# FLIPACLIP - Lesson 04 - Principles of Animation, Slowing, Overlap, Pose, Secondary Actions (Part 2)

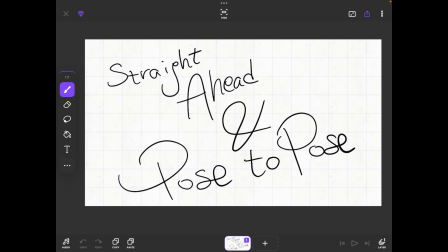(8:12)
and so on. So basically that's it for this principle.
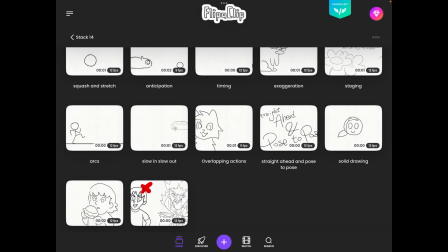(8:17)
I did not prepare an animation for this one because it's mainly, it's just a technique.
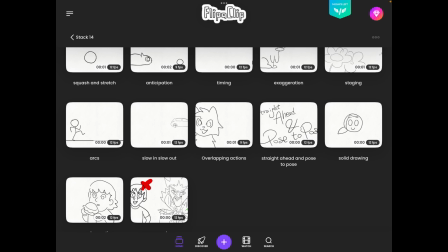(8:24)
You can choose to do whatever you want. Then we have solid drawing.
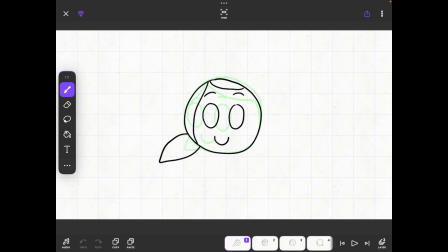(8:28)
Solid drawing is the animation principle that focuses on giving character objects believable form, weight,
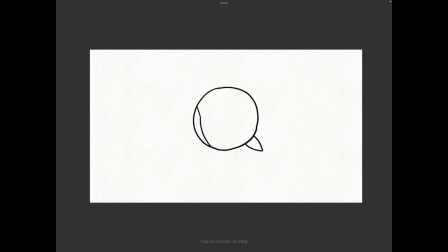(8:36)
structure, even when done on a 2D surface. In this case, I chose to focus on the volume by drawing this little girl, which has the head shaped like a ball, and this ball is spinning.
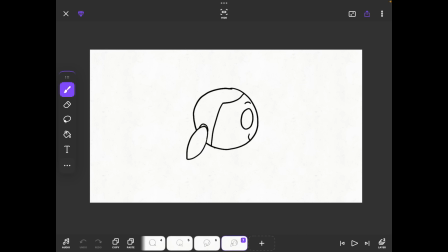(8:48)
And of course, we have each frame, which is a different angle of her face.
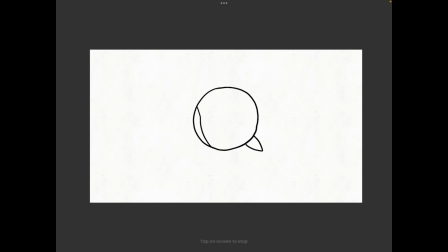(8:56)
But as you see here, the volume stays consistent, the perspective stays correct, we have consistent proportions, and awareness of, where the objects are placed on her head. Creates believable characters, keeps character consistent,
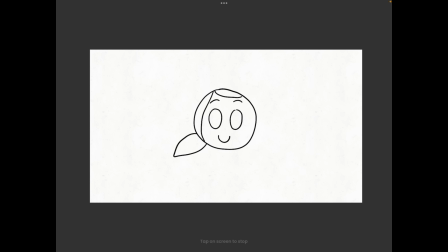(9:16)
and it improves clarity of action, enables dynamic character angles. So of course this is in our case because it's a very simple animation. And of course this one supports all the other principles that we have seen so far.
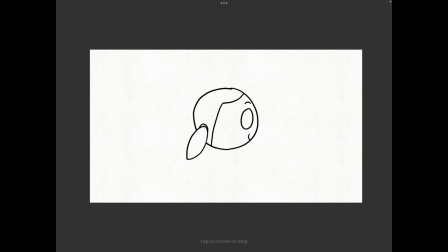(9:32)
Its key components are construction, perspective, weight, balance. We also have silhouette clarity and line of action. Of course, the line of action is extremely important.
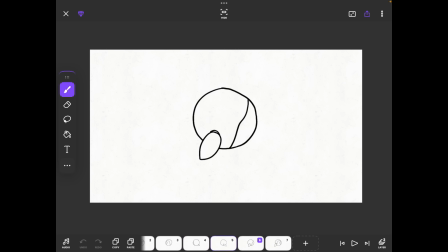(9:45)
Basically, it can be said that when a character does something, it does it following an arc or a line, and this can help achieve, weight and consistency in your animation.
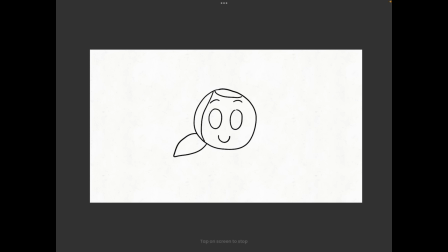(10:00)
turning a character's head can be,
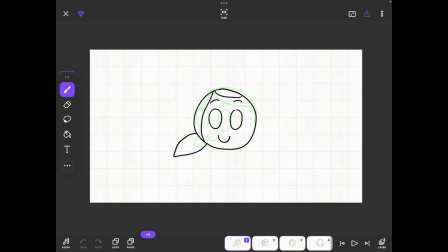(10:05)
hard, but using this principle you can actually achieve it by, drawing each frame one after the other.
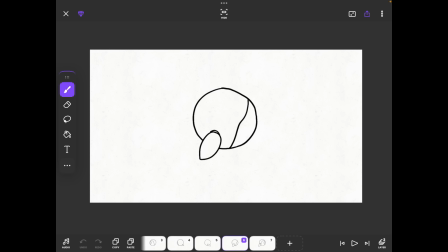(10:16)
So I also applied the straight ahead method for this one, and it came out pretty good.
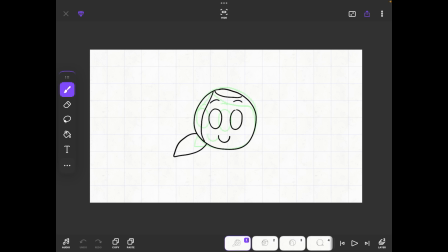(10:25)
And so on. So basically this is all for solid drawing.
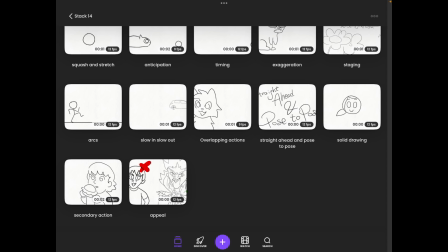(10:29)
And then we have the secondary action principle,
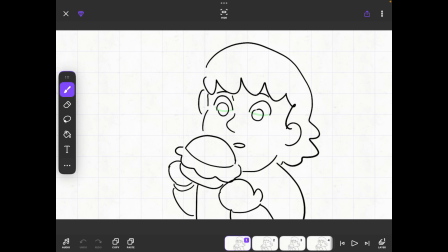(10:38)
which is one of the most underrated in my opinion. Secondary action is the animation principle that adds supporting movements to strengthen the main action. The secondary motion do not distract or compete,
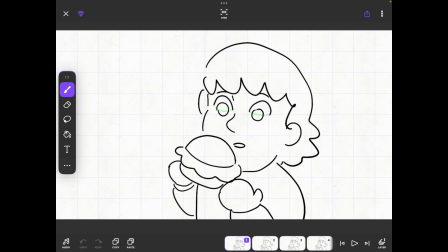(10:52)
they enhance the animation by adding personality. So basically, a main action is the primary thing a character is doing.
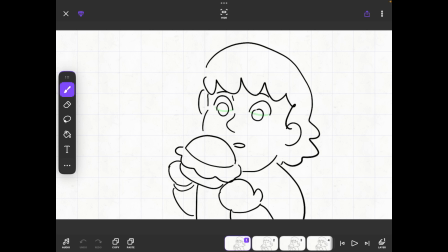(11:04)
A secondary action is any smaller motion that happens at the same time and helps communicate emotion, personality, and other nuances. In this animation, which I'm gonna make you see,
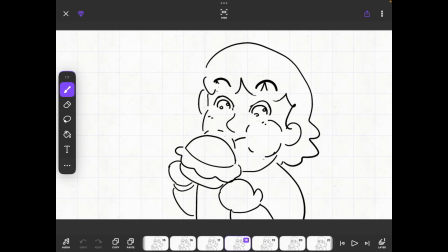(11:18)
if you spotted it right, you should have spotted the little, eyes and blushing while the character eats.
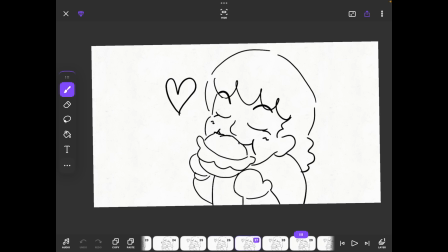(11:28)
This conveys a lot of personality, and also the way his expression changes while he bites into the bread. This adds depth and complexity, enhances personality, it clarifies emotion, and improves realism.
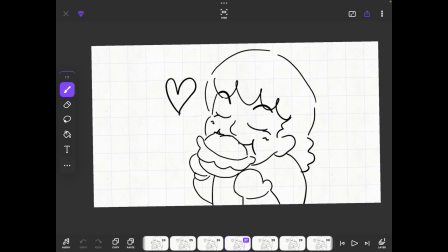(11:45)
We can also apply it to talking characters, whose main action is speaking, and secondary action are hand gestures, eyebrow movements, shifting weight, maybe even blinking. Blinking is also effective as a secondary action, let's not forget that.
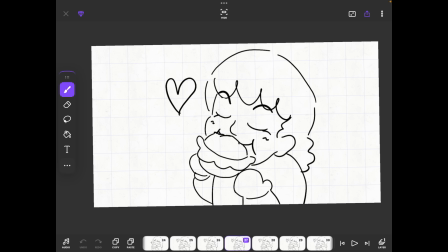(12:02)
And, you have to make everything clear in order to achieve this, look. We must avoid clutter. Simplicity reads better than too many competing motion. And that's it for this principle.